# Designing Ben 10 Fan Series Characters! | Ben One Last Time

Hey guys, how's it going? Xander here. I'm going to be taking you through the process today of creating the character models being used for Ben One Last Time Episode 3.
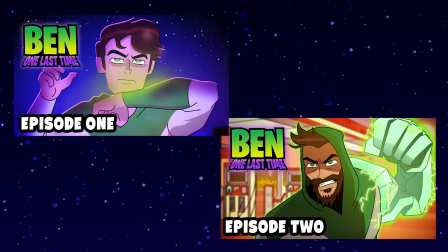(0:07)
Both Episode 1 and 2 are available right now on my YouTube channel, so if you haven't watched those already, go check them out.
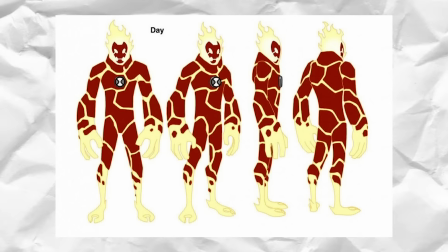(0:13)
Basically, in animation, you've got plenty of model sheets and turnarounds to show your animators on the team how the characters should look on screen. I don't have any of those, really. I just did a couple drawings and I'm like, that's good enough.
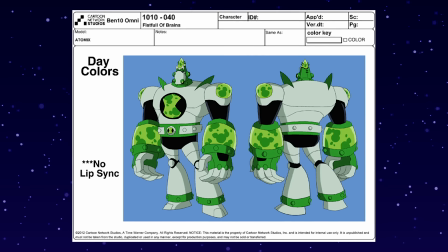(0:27)
That's a good reference. Basically, you create model sheets for your characters so that they can look consistent no matter who's drawing them,
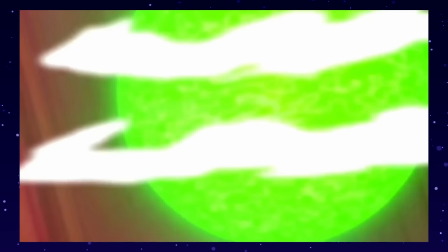(0:33)
and that's just something I didn't ever think to do because I've been the only one animating.
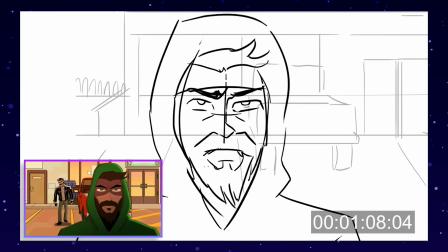(0:37)
So like I said before, I was the only one storyboarding and animating this show, so as long as I knew what the characters should look like,
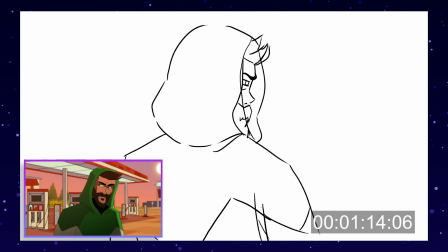(0:44)
I thought that I could save myself some time and just use the previous drawings as reference for the next.
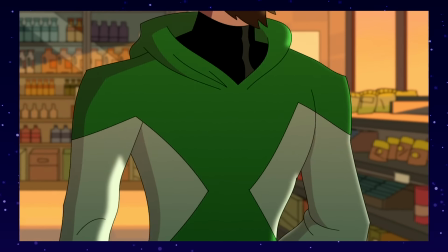(0:49)
As I'm chipping away on this passion project, my goal is to eventually build a team of animators to help speed up the production of things like One Last Time and other projects.
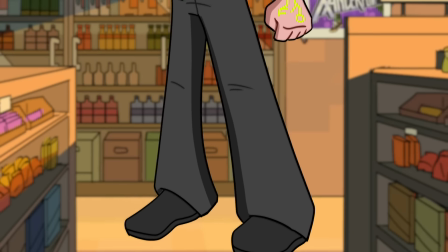(0:58)
But before we get there, I gotta get used to making these model sheets so that anyone I bring onto the team will know how to draw the characters.
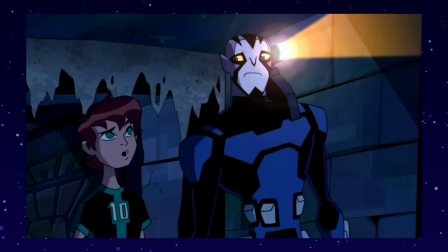(1:04)
I've talked about in these videos before how early on I decided to try and incorporate design elements from both Omniverse and Alien Force,
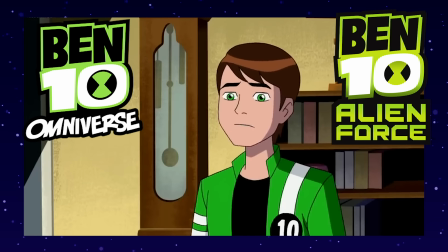(1:12)
but I've kind of found Omniverse to have more simplistic and appealing design theory.
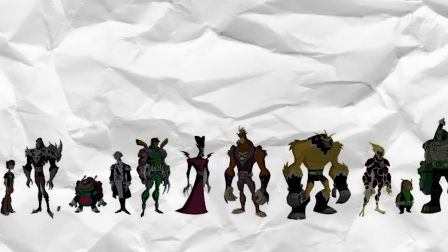(1:17)
Omniverse's art style can easily be characterized by Derek J. Wyatt's use of shape and character silhouettes, and of course the lack of pupils in the eyes.
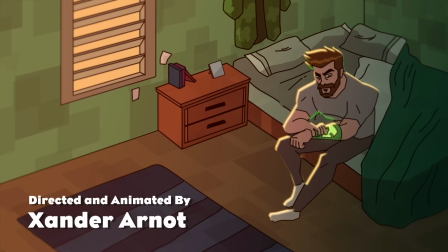(1:24)
What I find interesting now that I look at it,
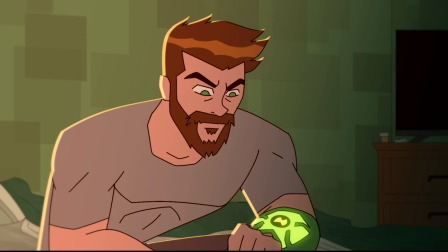(1:27)
the Alien Force influence for the most part comes into play with the overall lighting and mood of the scenes these characters are in,
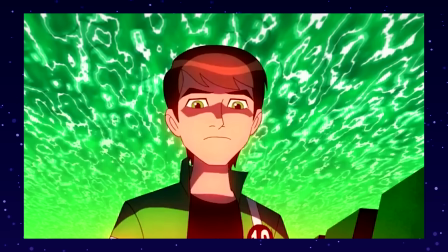(1:34)
since Alien Force and Ultimate Alien feature moments with slightly darker atmosphere.
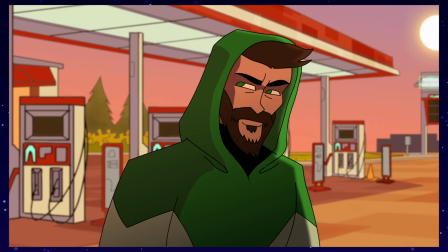(1:38)
There were many instances in episode 2 of One Last Time where characters like the Omnitrix Hunter were
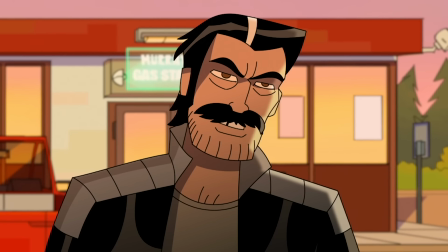(1:44)
drawn to resemble a more classic Ben 10 style with the shading on his jacket and the more defined facial features.
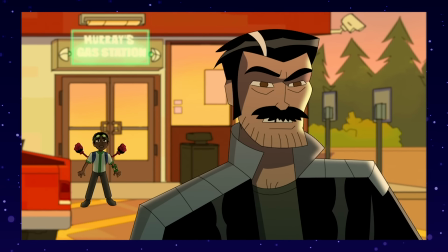(1:51)
Episode 2 definitely toes that line very thinly, and at the end of the day, it's a lot of fun to dance between the two to some extent.
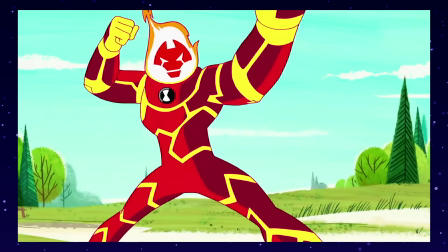(1:57)
And I know Ben 10 fans have a lot of opinions on the Ben 10 series art styles,
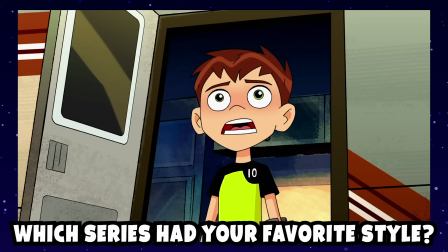(2:02)
so let me know down in the comments below which Ben 10 series had your favorite art style and why.
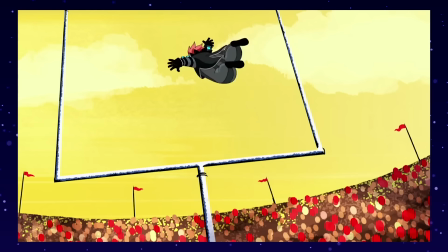(2:07)
Although now that has me wondering what design concepts could have been introduced to the reboot to make that style more appealing to fans.
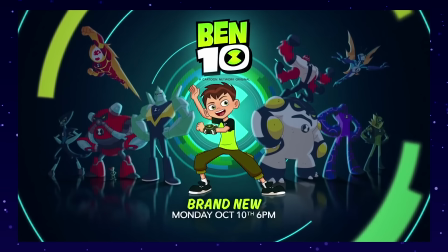(2:13)
That might be a good topic for another video.
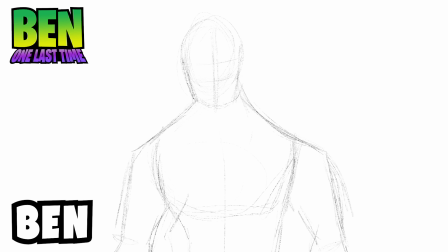(2:16)
In terms of Ben's character design for this series, it was really important to make sure that you could still tell One Last Time Ben is Ben, and not some dude with a beard.
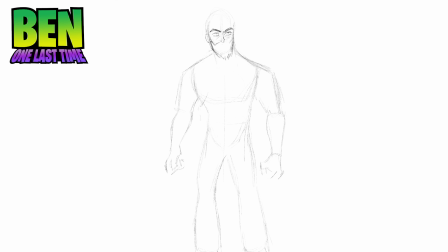(2:24)
And this is why the model sheet is so important, because sometimes I would start drawing Alien Force Ben with the way his face is shaped, and then sometimes I would want to start drawing the Omniverse Ben face shape. And both styles would end up kind of getting mishmashed into one longer face that was meant to look more mature, and it just didn't look very consistent.
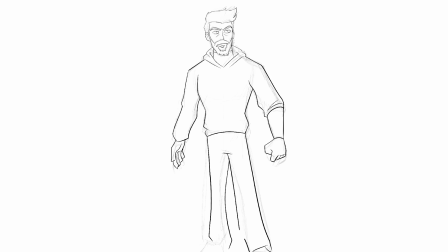(2:42)
So that's why this is so important.
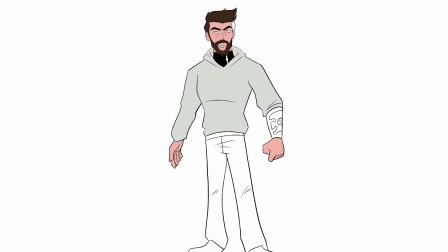(2:43)
In this rendering specifically, you can see the subtle influence of Tom Perkins' iconic lighting streak on the hair, as well as the lighting on Ben's turtleneck thing.
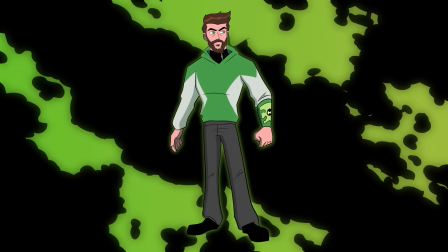(2:52)
Now that we've got Ben drawn and we know kind of what we want to put on the model sheet, let's move on to drawing the actual sheet.
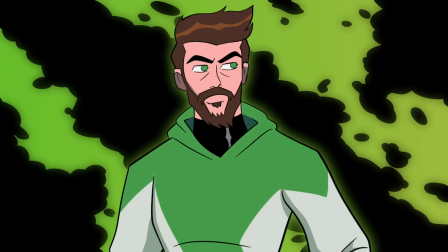(3:00)
You heard me, let's do this sheet.
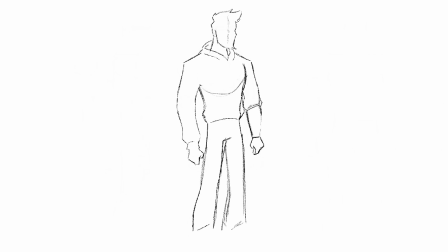(3:02)
Okay, so for this we're going to need to draw a total of 8 poses, but once we have 5 of them, we can sort of fudge the rest. I'll show you what I mean later. Personally, I feel like it's more natural to start with drawing a character in like a 3/4 view, so that's what I'm doing here, keeping in mind that this is the base for the other angles I'll need to create.
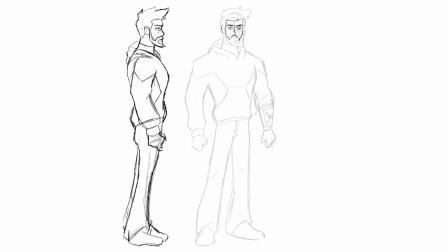(3:22)
Once I have that initial drawing down, I lower the opacity and create another layer on top where I'll begin to draw the other poses for Ben. So in this case, I was drawing Ben's profile. Along the way, I'm trying my best to keep everything along the same level so that when I eventually want to turn him around,
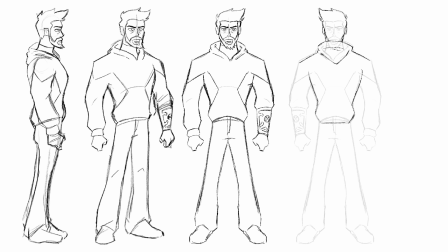(3:37)
the drawings won't be all over the place and his eyes won't be where his legs should be and all this crazy stuff. It doesn't show it here in this screen recording, but I'm using a graph to keep everything on the same level.
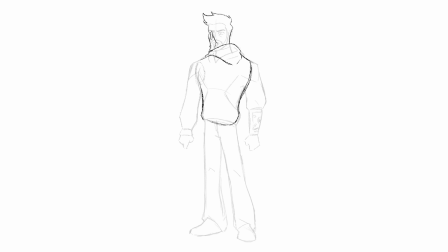(3:47)
I recommend you do that as well. So what I mean by cheating the poses, so for the other side of the profile, I decided to flip my other drawing so it appeared symmetrical, only I had to erase the arm on the one side and make sure that the Omnitrix appeared where it should when he turned around. And then I just did the same thing for the rest of the drawings and it ended up looking something like this.